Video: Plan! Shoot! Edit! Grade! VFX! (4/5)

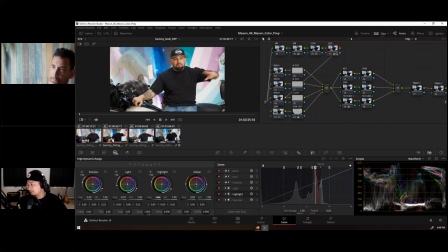(48:54)
Yeah, and we can just like go to our HDR wheel and then adjust the highlight wheel a little bit. That's also not the absolute way to do that when you are comparing two different clips,
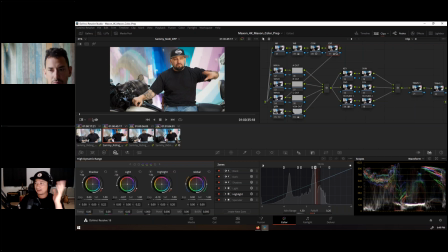(49:09)
because as Tony pointed out, you can wipe the clip, like the second clip to the first clip, simply by right-click the first clip and select wipe timeline clip, right?
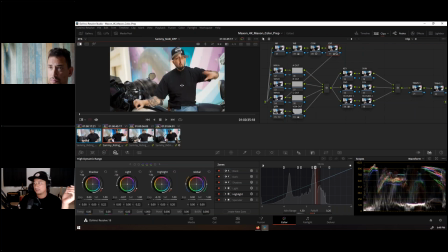(49:23)
So you can kind of compare like this one, the highlight is a little bit off or something like that using the wipe. But me personally, I like just jumping from different clip because yes.
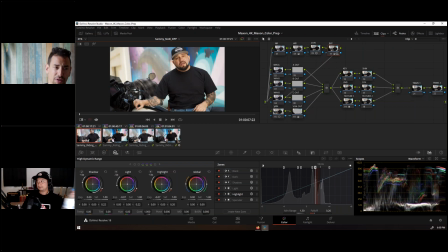(49:39)
Sorry to interrupt. I was going to ask problem, you, man. You can hop to like clip 28 in your timeline. That's a little bit dark, and maybe you can showcase like diffusion and you can showcase the highlights. Yeah.
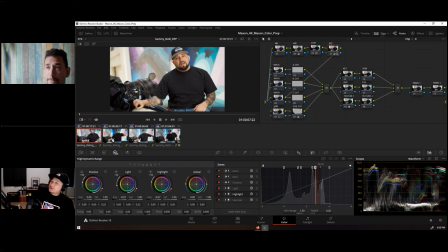(49:54)
If you don't mind, I will showcase the diffusions as well, and then the highlights. But in this clip, um, if you don't mind, let's do that once we finish talking about the relighting Yep. of the clip, right?
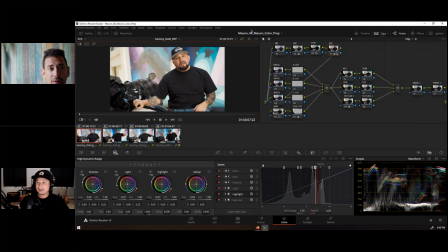(50:10)
Yep. Okay. Because that's like the most fun part, and we cannot miss that. That's about building the look. So oh man, I have 10 more minutes. That's not good, man. Uh, Ah, yeah, the Windows things.
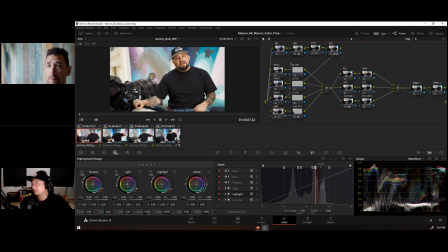(50:28)
So what I use this notes for is that I normally, you know, when we are using the ASIS transform, it is bringing our clip into a very neutral point.
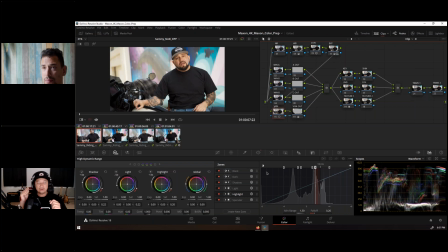(50:42)
But then sometimes if you're not shooting with a gray card, or if you're not doing like lighting very detailed in the scenes, sometimes the the how do you call it, the weight of the clips is not spot on,
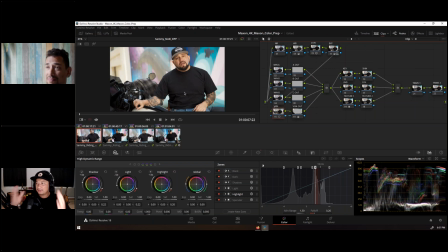(50:59)
because in this clip, what I want to see is like Sammy. I want to see the subject, and I want to see the subject separate from the background, right? And sometimes those things, if you're not like carefully exposing your exposure on set, um, that could happen.
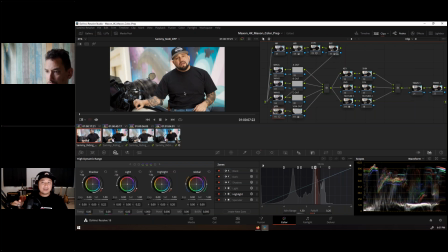(51:17)
But since it's a very fast moving project, you cannot do that like on set when shooting, right? So in this case, if I want to like make the subject like pop out from the background, I can make the background a little bit darker than the subject.
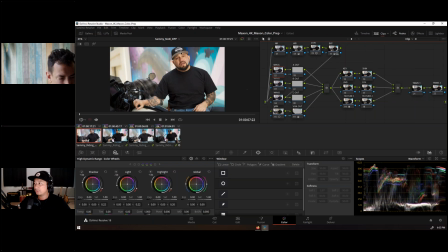(51:33)
But first, what's very important to me here is that the lighting pattern.
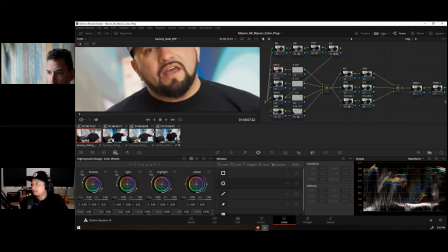(51:38)
Here we are seeing in Sammy's face, we seems to have like a loop lighting patterns, right?
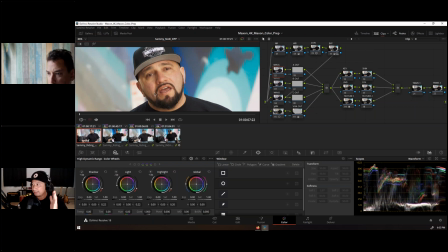(51:45)
So it's not really a Rembrandt lighting, but it's like more loop lighting. Because you cannot see like those triangle here, and it's not even a split lighting or paramount,
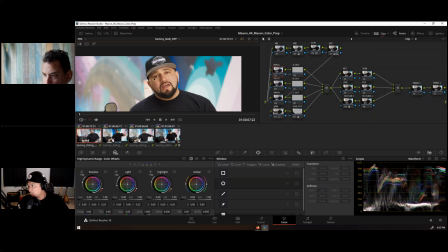(51:54)
but here I can see a loop lighting because there's one dark side on the face.
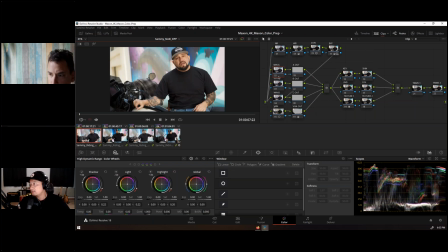(52:02)
So I want to accentuate that, and to do that I can just use like my power window and go to my gradient window. If I press the highlight, you'll see that it is affecting only the visible area.
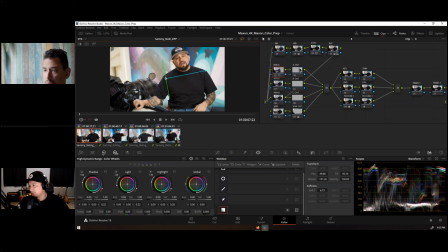(52:16)
So what I'm going to do is that I will go to my lift gamma gain and reduce the gain on that area. So just like that. The mantra here is that the more shadow, the more drama there is. So I want to add more drama into the clip,
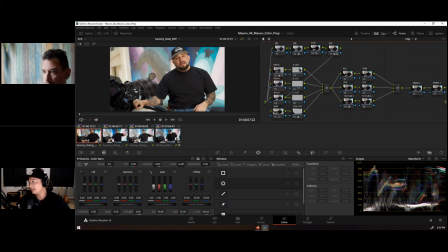(52:34)
and that is by using the um, windows. So you got the point. I think we can also use the windows to separate the bike and Sammy from the background.
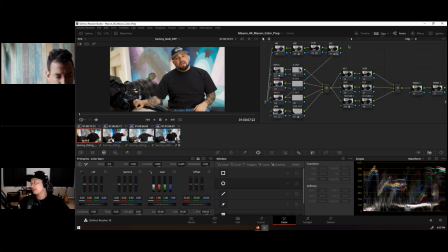(52:50)
But if we're doing that, I think we're running out of time. So let's move into the creations of the look.